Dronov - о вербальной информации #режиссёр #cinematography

Три способа передать вербальную информацию зрителю, не используя диалог героев.
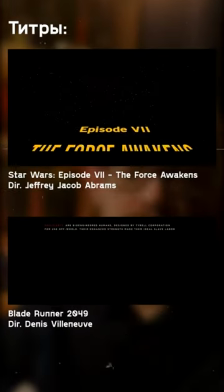4s
Способ первый — титры. Слова, написанные на экране в начале или в процессе повествования. Они могут давать вводную информацию или же банально усиливать драматургию.
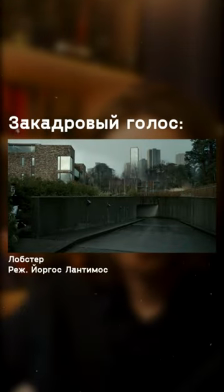17s
Способ второй — это закадровый голос одного из главных героев. Это позволяет зрителю понять его характер, мысли и намерения.
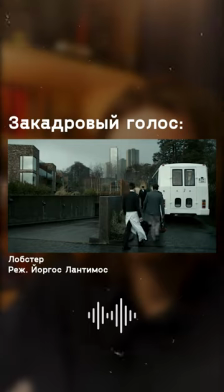26s
Также это движет сюжет.
Его спина немного болела, но не так, как в прошлом, когда боль была невыносимой.
Третий способ – монолог в камеру, или слом четвертой стены.
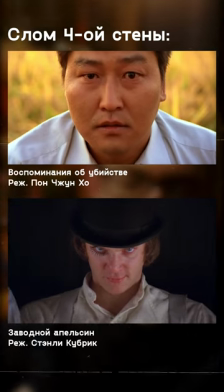38s
Так нарушается целостность пространства кино, и происходит прямое обращение героя к зрителю.
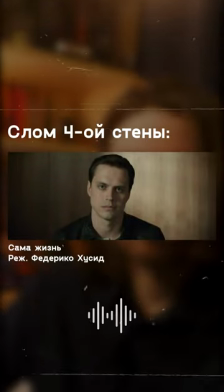44s Вот он наш, первый герой. Возьмем его крупным планом.
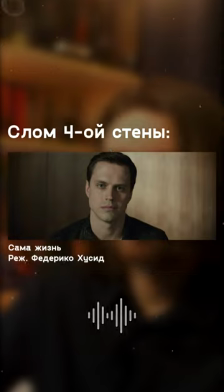51s Мать вашу, я кому сказал взять крупным планом?
Еще больше о киноремесле в моем профиле. Подпишись.